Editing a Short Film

Hey guys, Marco here. Hopefully you're all doing well. Today's video is a sad video, ladies and gentlemen, because today we officially closed the chapter of my life that was the short film that I made anywhere but here.
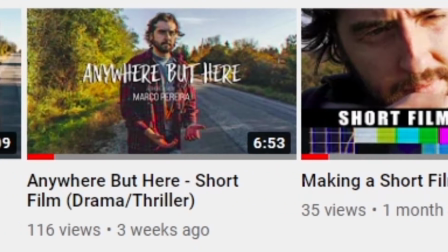0:09 I released a video talking about the pre-production behind the film, then I released the short film, then I put out a behind the scenes on how I shot the short film, and today we look at the final product, how I edit it, and why I edit it the way I did. It's a bittersweet moment. It really is.
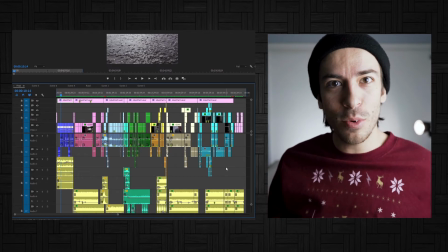0:23 Let's get into it. I think the best way to start off with this is to just show you the timeline for the movie like look how full this thing is all of our video clips and
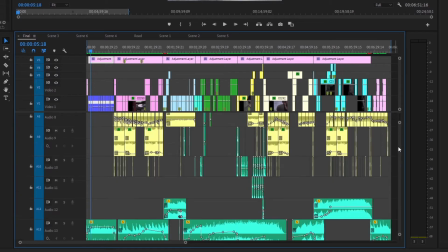0:31 then all of our audio down here like look how much audio and sound effects and music there are and although it
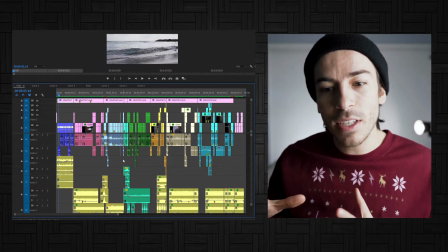0:38 does look a little daunting like that it's a lot easier to navigate because it's color coded because it's organized so with that being shown let's jump into the final product and i'll kind of break down scene by scene how i edit it so i got the short loaded up right here don't you
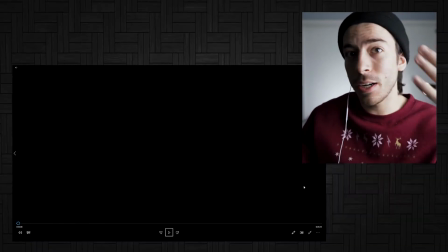0:52 love the file name. We're gonna watch it together and I'm gonna kind of break down my thought process while editing it.
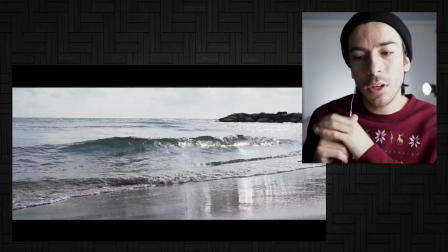0:57 All right so starting off the film here we start in our positive dreamland our protagonist
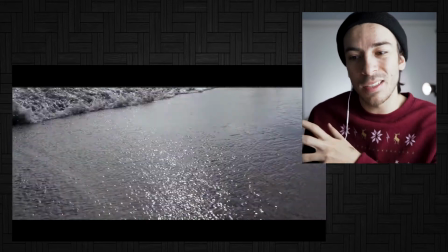1:02 Andre is trying to escape from his really shitty life by escaping
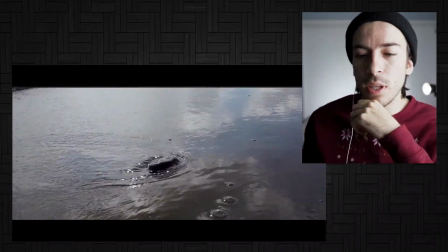1:07 to beautiful places like this and I really wanted to capture that like
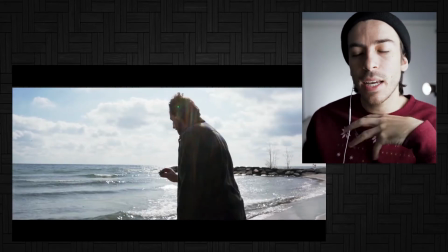1:11 dreamlike feel which is why I guess I kind of shot and edited it
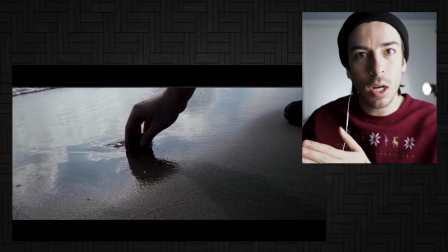1:16 in more like a dreamy like state and pretty much what I mean by that is that we get clip continuity of Andre picking up a rock and then throwing it and so on.
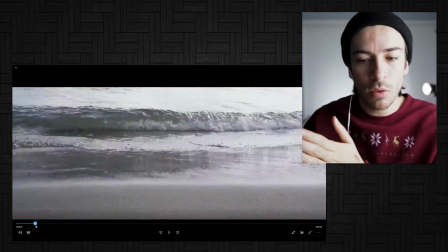1:24 But we also get kind of that like montage editing. So you'll see him skipping the rock, then we jump to waves, then we jump back to him throwing and catching the rock. My goal there was to show all the positive attributes that this, you know, environment gives him. It's not just him skipping the rock, it's the sound of the waves. It's the fact that he's throwing the rock. It's the calmness that this area brings him.
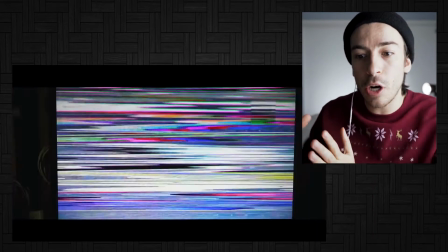1:45 And that montage editing, kind of dreamlike editing, is then contrasted when we cut right into the TV scene. This effect too right here of like the glitch going in and out was perfect. I really took my time scouring through the internet to find those glitch effects that I felt like fit the theme of this movie. If you want to see a real in-depth tutorial on how I did that edit, let me know.
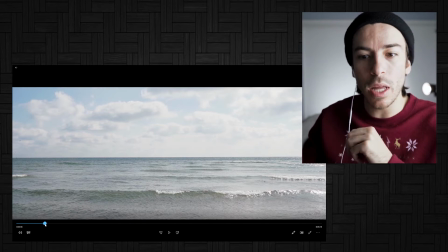2:05 But I just love that sudden turn of events, like that jump cut more or less from beautiful scenic straight to you know a glitched out screen.
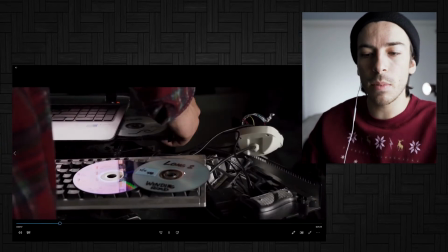2:13 I think it really helped with the overall atmosphere of the movie. Now this scene coming up to me is arguably the most important scene in the movie.
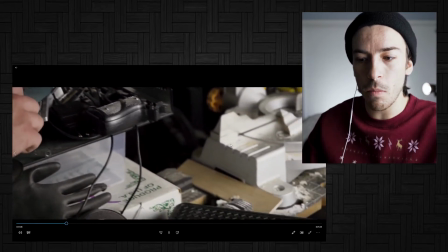2:22 You can tell by the stark contrast that this is a very slow paced very long take but I feel like it works
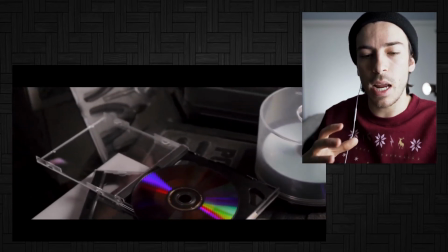2:28 so well because we start off with that dreamlike scenario and then we're thrown into the harsh reality of it.
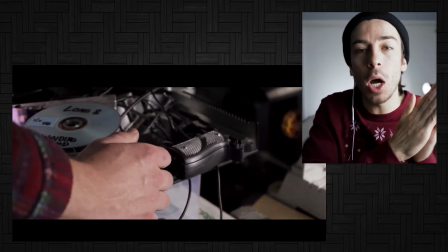2:34 It's that visual contrast between kind of the montage dream editing and the long takes.
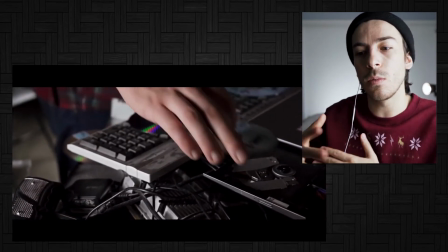2:39 Again that visual storytelling just adds so many layers to to the themes we're trying to portray and I think Andre's character as a whole. But I think it works so well because you want to bring that audience on a roller coaster of emotions. If the action never stops then there's no point where the audience can kind of breathe and soak in everything that's happening. This scene not only allows that but gives us the information about our main character.
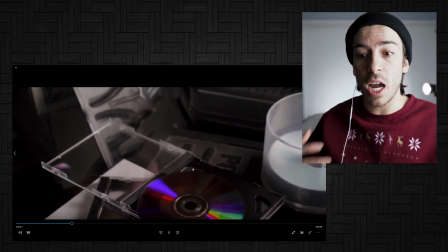3:03 We see all the tape showing that he's been doing this for a long time. It's kind of an addiction, the escapism that he's trying to achieve. So yeah, in such a short 20 second scene, I think it covers a lot of the information that we need to know about our movie.
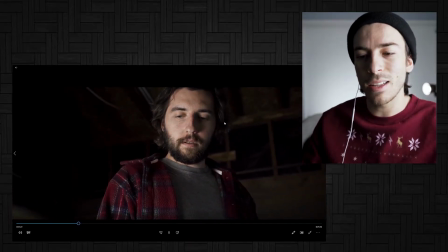3:18 And from there we go straight into this reaction shot. I love that glistening on the TV there, that kind of like static on his face.
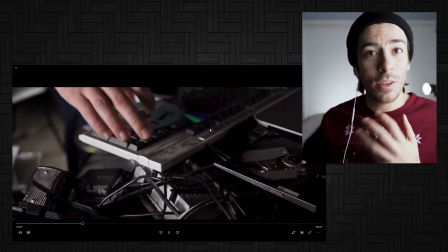3:24 He's looking at the gun, deciding whether or not he wants to use it and everything, you know.
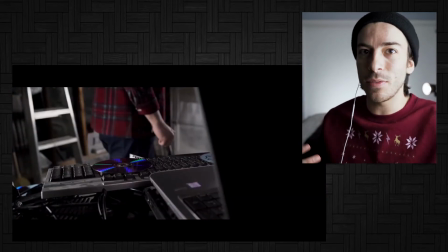3:29 But he ultimately decides to go back into the dream world because he feels like it's a little better, even though it's all fake.
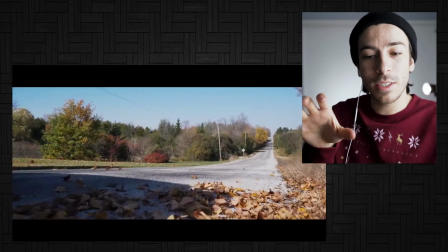3:34 So now this little transition right here coming up took a while to get right, but I'm so glad I did it the way I did.
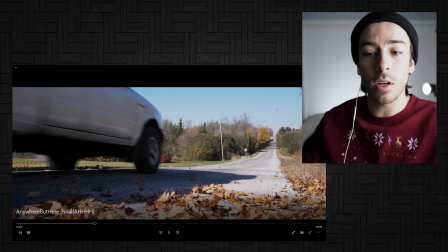3:41 It's that clip that's playing on the TV right there. That is the exact same clip that we are eventually cutting to, which meant I had to plan and organize shots in a certain way,
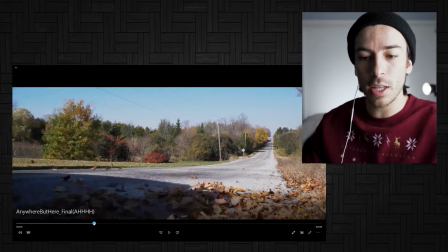3:50 because evidently I needed to shoot this before I shot this scene because I needed this clip on the TV. It's that little extra bit that I think elevates the whole thing. Again, I've talked praises about this shot so many times.
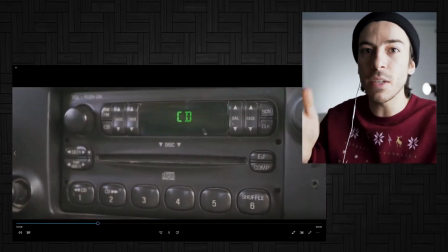4:02 I love it. I think the leaves work really well.